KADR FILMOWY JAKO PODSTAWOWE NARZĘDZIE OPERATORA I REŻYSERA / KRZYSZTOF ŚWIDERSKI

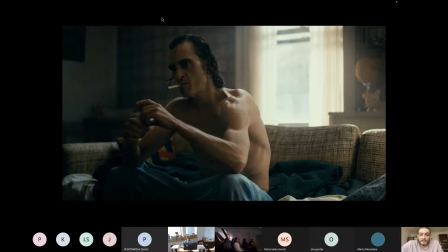742s
Widzimy ciało bohatera, widzimy jakieś napięcie w mięśniach, ale dzięki temu, że mamy też pewną relację tutaj z otoczeniem, zauważamy ten kontrast w tym takim napiętym ciele,
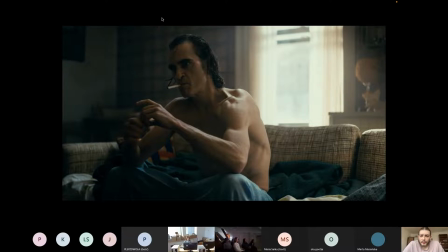757s
dziwnie zdeformowanym, a jakąś taką przyjemną aurą poranka, która wpada przez okno. I właśnie w tej relacji twórcy za pomocą takiego jednego obrazu pokazują pewien taki konflikt w tym bohaterze
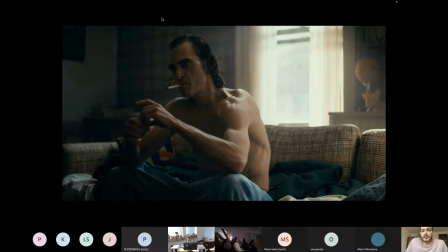777s
i za pomocą tego kontrastu też nas widzów wprowadzają właśnie w taki jakiś, w takie poczucie tego niepokoju.
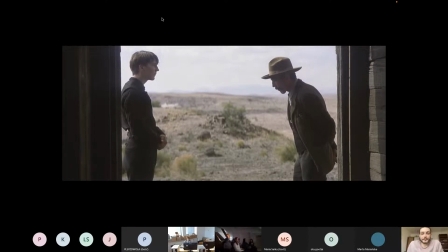789s
Tutaj kolejny przykład planu amerykańskiego, w którym widzimy dwie osoby. Jest to kadr z filmu Aż poleje się krew. Taki kadr pozwala nam obserwować jakąś relację pomiędzy tym dwojgiem ludzi.
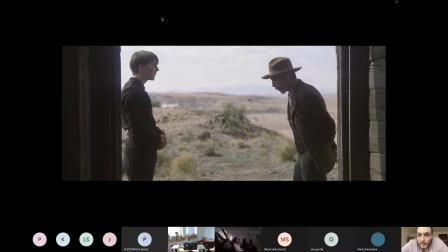808s
W tym kadrze widzimy ich sylwetki, widzimy, że są one w takiej pozycji konfrontacyjnej, zwrócone naprzeciwko siebie i też widzimy dużą przestrzeń pomiędzy nimi. Więc jakby ten kadr opowiada nam o takim konflikcie pomiędzy tym dwojgiem
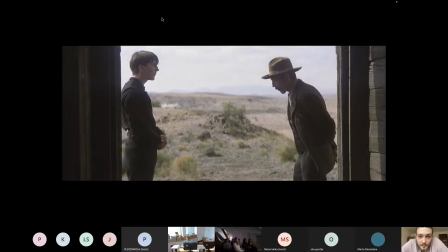828s
i o dystansie, który się pomiędzy nimi kreuje. Gdyby to był taki szerszy plan, myślę, że wtedy nie moglibyśmy tego zobaczyć, tak? Dopiero tutaj jakby ten kadr pokazuje nam, że tu chodzi właśnie o nich i ten kadr też pozwala na tworzenie takiego dystansu.
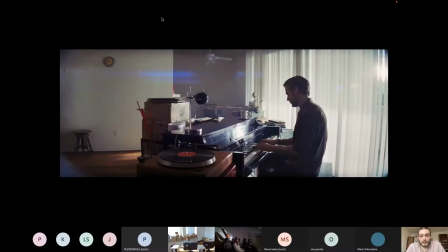I tutaj też przykład takiego użycia planu średniego, kiedy to bohater gra na fortepianie,
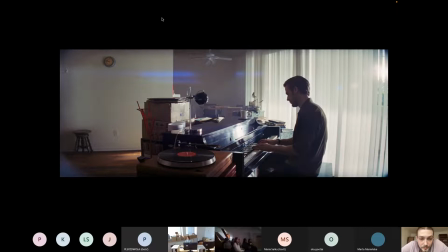866s
ale za pomocą tego użycia tego planu, w którym to widzimy też taki szerszy kontekst otoczenia, czyli jakaś pusta przestrzeń i jakieś kartony, dostajemy sygnał od twórców, że ta gra na tym fortepianie jest jakby czymś więcej, tak?
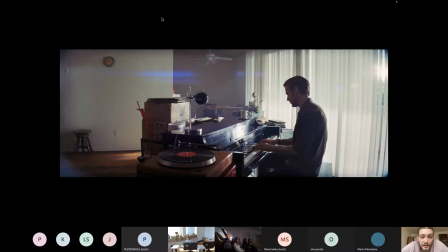885s
Że możemy się zacząć zastanawiać, że może to jest na przykład jego ostatnia gra w tym mieszkaniu, tak? Czy w ogóle może jego ostatnia gra, no ponieważ coś się zmienia wokół.
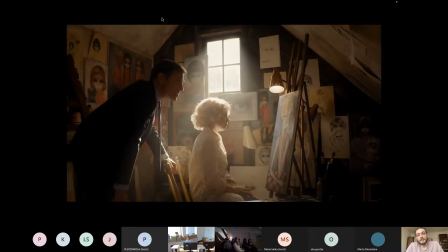Kolejne przykłady.
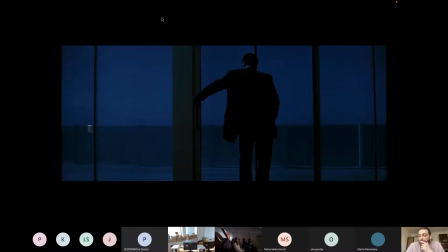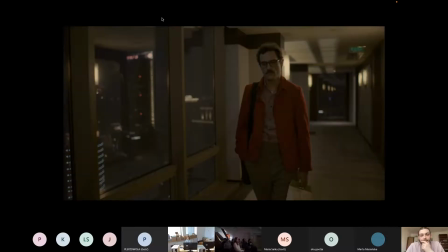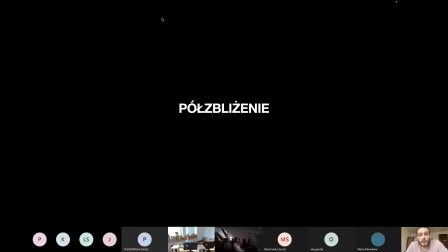914s
No i przechodzimy do półzbliżenia.
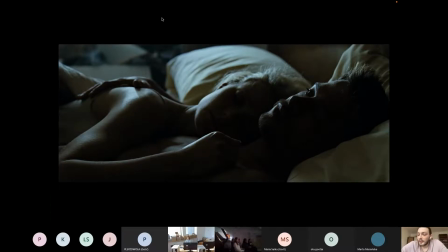916s
Półzbliżenie to jest taki pierwszy już z tych planów, który pozwala nam na pokazanie twarzy postaci z bliska. Wciąż mamy czytelne tło i pewien taki szerszy kontekst.
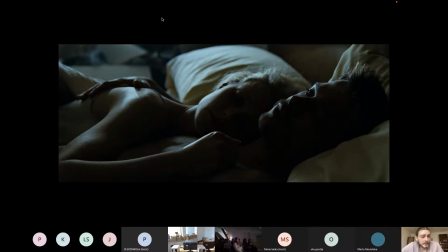932s
Ten plan pozwala nam na pokazanie ramion bohatera, więc wciąż mamy też, możemy coś czytać z jakiegoś ruchu ciała. No ale to człowiek jest takim głównym elementem
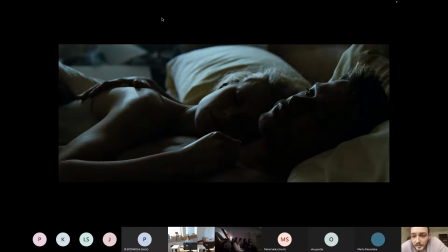950s
takiego planu, półzbliżenia, tak? To zaczynamy tutaj wnikać w jakiś taki kontekst psychologiczny postaci. I na przykład w tym przypadku, w tym kadrze możemy się zastanowić, jakby wyglądała ta sytuacja przedstawiona szerzej, w takim planie ogólnym, powiedzmy, tak?
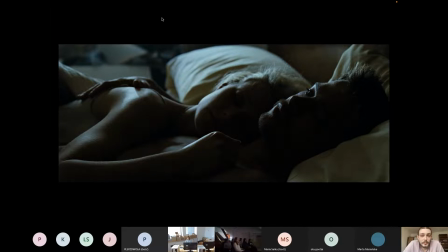970s
Widzielibyśmy wtedy pokój, w którym się znajdują. Ten pokój mógłby coś nam mówić o tej sytuacji, tak? Widzielibyśmy dwie osoby leżące w łóżku. No, ale nie zauważylibyśmy twarzy tej postaci męskiej, która tu leży, tak? Która nie śpi.